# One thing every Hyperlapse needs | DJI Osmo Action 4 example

Hi, today we'll be talking about time lapses, but before we get into that, a diet update. Oh, I'm starting to feel the effect. I mean, I'm hungry, but I am drinking coffee. Cheers.
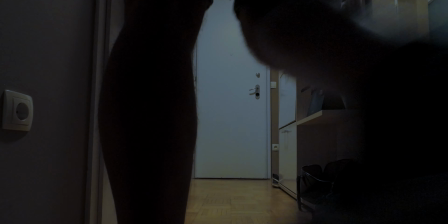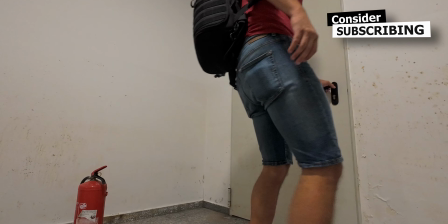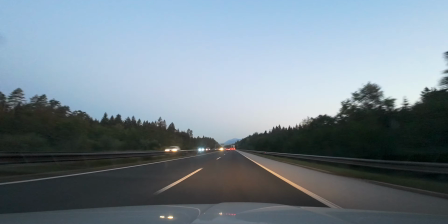[0:25]
So there's just one way you can get a time-lapse or a hyperlapse to look amazing, and today I'm going to show you how you can do this on the Osmo Action 4, and well,
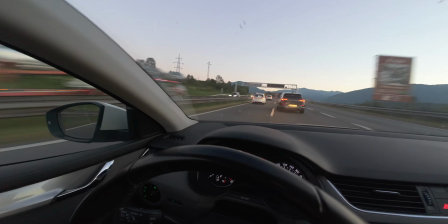[0:34]
pretty much you can do the same thing on any action camera, or in other words, on any camera. That was like my whole workday in just a few seconds. Now with time-lapses and hyperlapses, we're speeding time up,
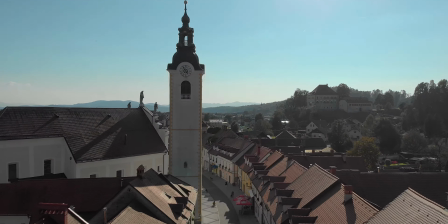[0:50]
which means that if you want to have that sensation of speed, well, you need to get the motion blur into the video.
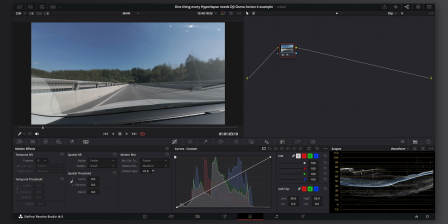[0:56]
Now you can do this in two ways. One is the fake motion blur that you can add in post-production, and sometimes I do that, but the second way is a better way, and that's when you're actually recording motion blur.
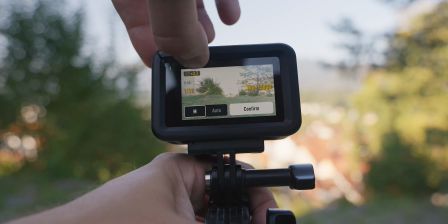[1:06]
Now on the Osmo Action 4, you can set your shutter speed to 1/30th of a second.
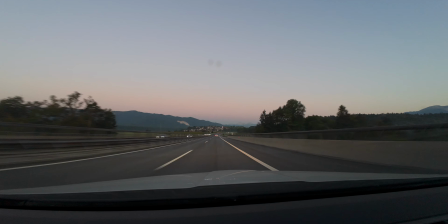[1:11]
Now that's going to give you just the right amount of motion blur when you're moving around and recording the video, especially if you're in a car and things are moving really fast.
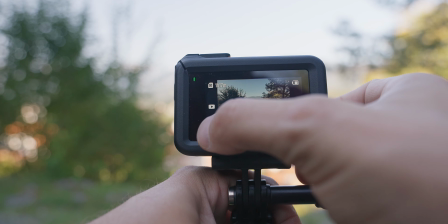[1:20]
I find that 1/30th of a second is just the right amount. Now, in order to control the shutter speed, you have to set your camera's exposure setting to manual.
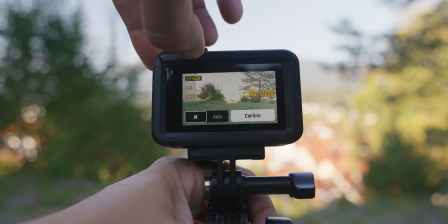[1:28]
This is where you control the shutter speed and the ISO. Now, set the shutter speed to 1/30th of a second and then adjust the exposure with your ISO.
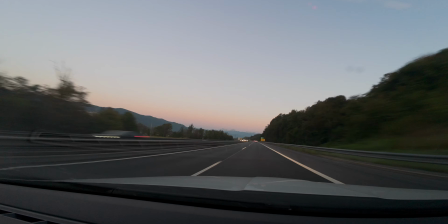[1:36]
You can see here in this example, I'm shooting very early in the morning, which means that I'm not overblowing the exposure. Now, if I was to do this in the midday time, I would actually have to use ND filters. Now, I don't have ND filters for the Osmo Action 4, and I think I won't actually get them because I find that I don't use them that often. I mean, I have them for the original Osmo Action, but for this one, I don't know. But if you do want to take time lapses or hyperlapses during the day, well, ND filters are essential,
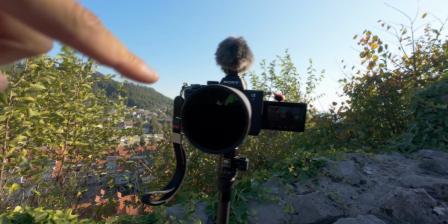[2:03]
just like on this camera over here, where, as you can see, I'm using a variable ND.
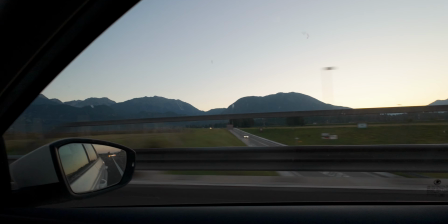[2:08]
So recording motion blur with the camera is actually the right way to go, because you can never mimic that motion blur in post-production.
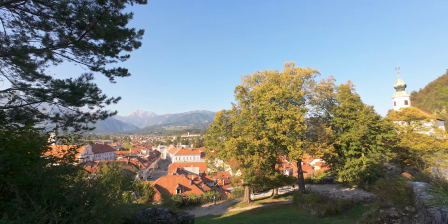[2:17]
You know, but motion blur is also important for another reason.
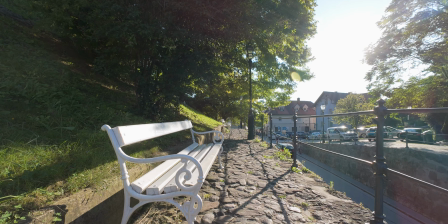[2:19]
We typically make videos that are 24 or 25 frames per second, and that's not enough frames for your brain to recognize as smooth motion.
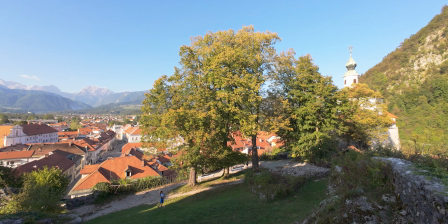[2:28]
So for instance, if you have a video without any motion blur where every frame and every moving object in every frame is completely sharp,
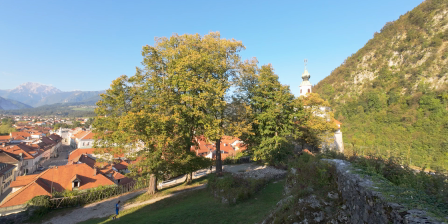[2:36]
well, then you will notice the stuttering effect, and that's what gives away like an amateurish video. Now for classical 24 or 25 frames per second videos, we use a shutter speed of 1/50th of a second. This mimics the natural motion blur. You can see if I wave my hands over here, that is very similar to what our eyes see. So we see approximately an equivalent of 1/50th of a second motion blur. Now this of course depends on how tired you are, how bright the scene is, and well, I think how old your eyes are. I'm not really sure about the last one, but definitely 1/50th of a second gives you the closest shutter speed and motion blur that mimics the natural motion. So therefore 24 or 25 frames per second get stitched together very nicely, especially if the camera is panning and things are moving in the frame.
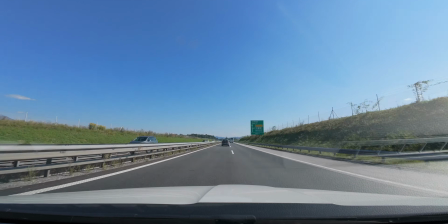[3:21]
Now for very fast moving shots, you don't really need to have motion blur to show that things are moving fast,
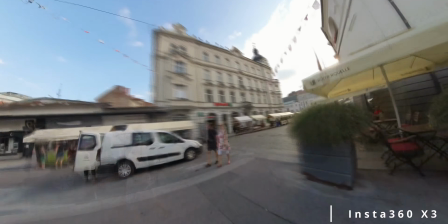[3:27]
but if you're doing a hyperlapse or a time-lapse of a crowd moving in the street,
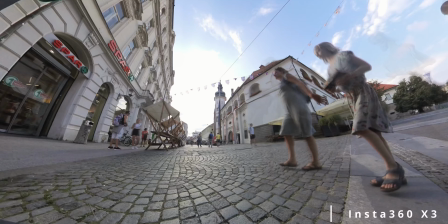[3:31]
well, then that motion blur really blends everything together and makes everything look more cinematic, because, well, you need to have that cinematic motion blur to kind of trick the eyes and make your brain think that everything is just one seamless motion. Well, that's it for me, guys. I hope you've enjoyed this video. If you want to stay on the channel, click on this video over here where I talk more about cameras, video making, photography, and, well, the diet that I'm going through. If I survive, then this is the video that will be shot tomorrow. So thanks for watching, like, subscribe, and comment, and I'll see you in the next one. This one. Bye.